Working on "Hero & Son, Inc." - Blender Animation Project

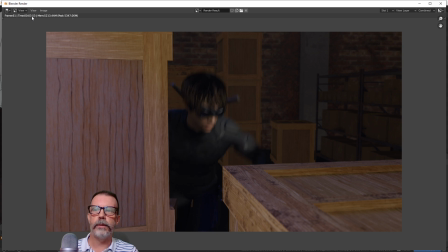(37:18)
Oh, it's under 4 seconds as it is right now. Oh, you know what I didn't do? I didn't set the depth of field.
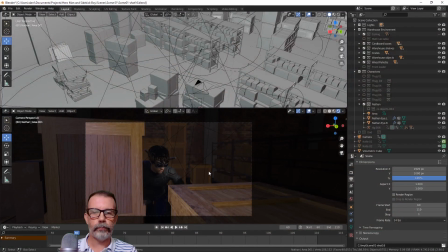(37:31)
Let me do that. I did not set the depth of field. Let's grab that. Camera. Depth of field. I want on those goggles right there.
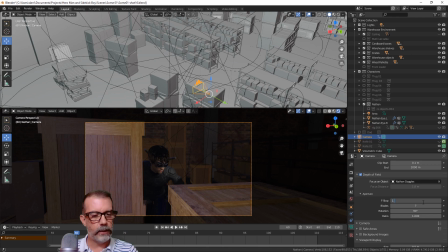(37:48)
And I've got it at 5.6. I want to take it way down to 1.8. So we get a little bit of blur here in the foreground and in the background. Okay, so now let's save and let's start the process again. All right, here we go. Control F12.
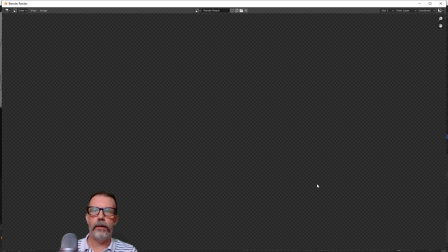(38:10)
Let's see how long it takes.
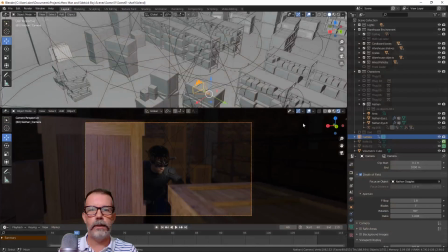(38:15)
Okay, the render's done. Let's see if we can bring it in here
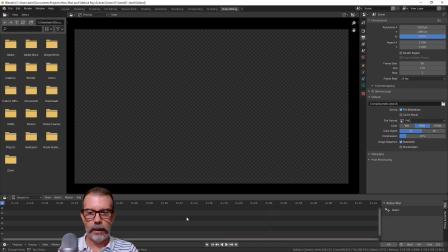(38:21)
as an image sequence and just take a look before we render it out
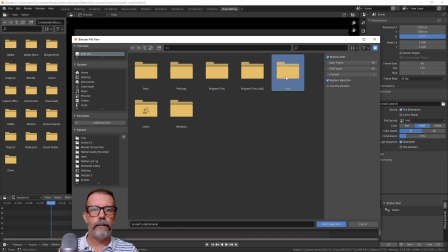(38:28)
to a video file. Let me go in here, select them all.
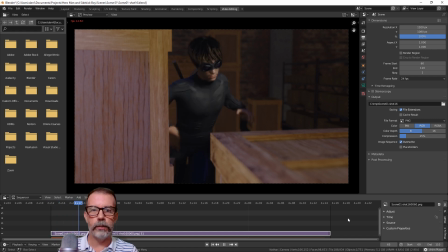(38:38)
Let's see if we can get this to play at a reasonable speed. Let it cache. Yeah, so it's going to begin right about there. There. All right.
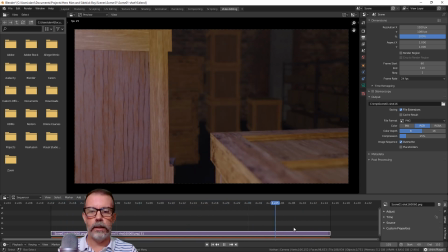(38:58)
Nice. Let's give it a try. So I'm going to take it back out as an, not an audio, a video file.
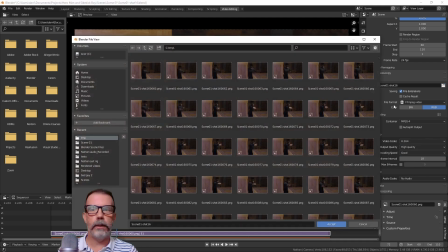(39:11)
Let's do this. And let's put it in the appropriate folder here.
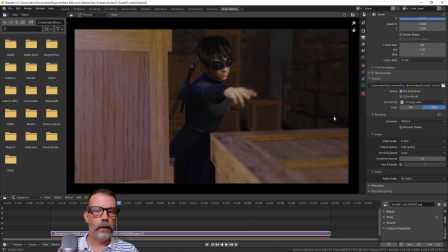(39:20)
Is this it? And let's render this out as well.
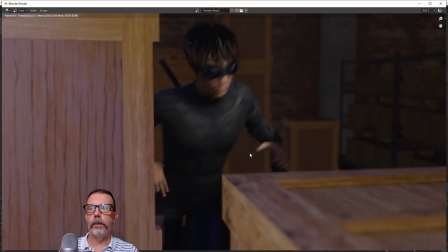(39:29)
Should go a little quicker now.
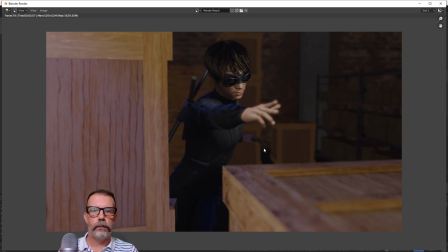And away he goes. All right.
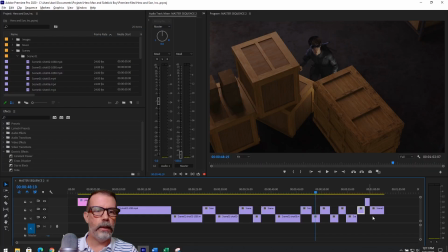(39:44)
Now let's bring it into the edit here and see what we can do with it.
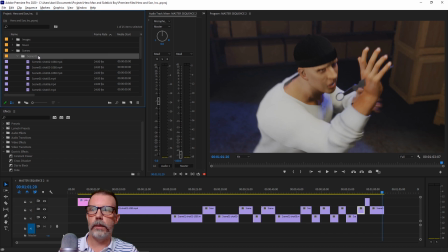(39:52)
Let's get that out of there. Okay.
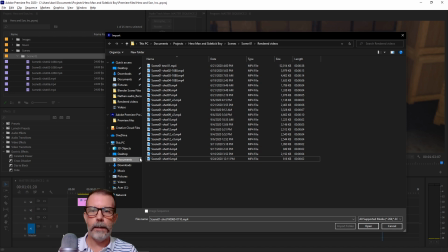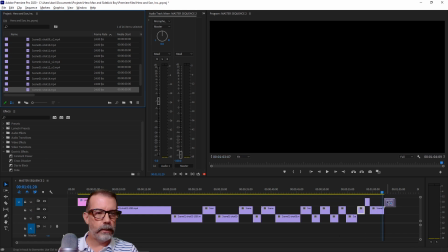(40:01)
Now, let's see about this. See if I can get this to work.
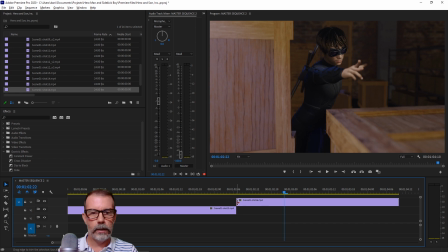(40:08)
So he does that. So right about here, I feel like is where we need to cut to it.
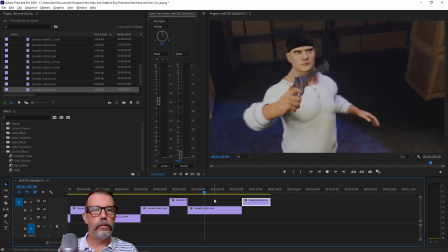(40:18)
So, boom, boom.
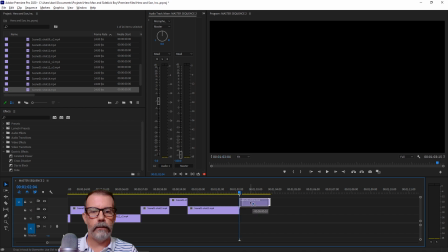(40:27)
Let's see if this...
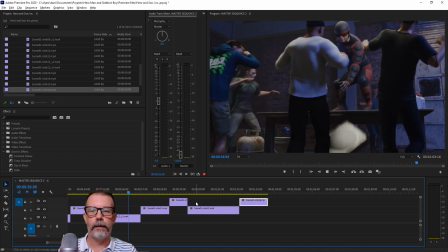(40:33)
Hey, look at that. Okay, stands up.
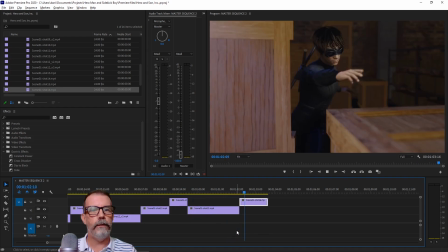(40:39)
A moment, a gun, a knife, and now you know who threw it. And we'll cut out right there. Cool. All right, well, we got yet another shot.
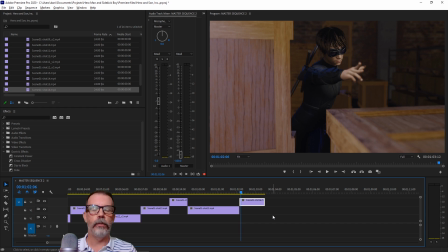(40:53)
And this first scene is really heavy with a lot of quick shots. So this first scene is probably going to take a while, but we'll keep plugging away at it. Well, thanks for hanging out with me. Hope to see you again, and take care.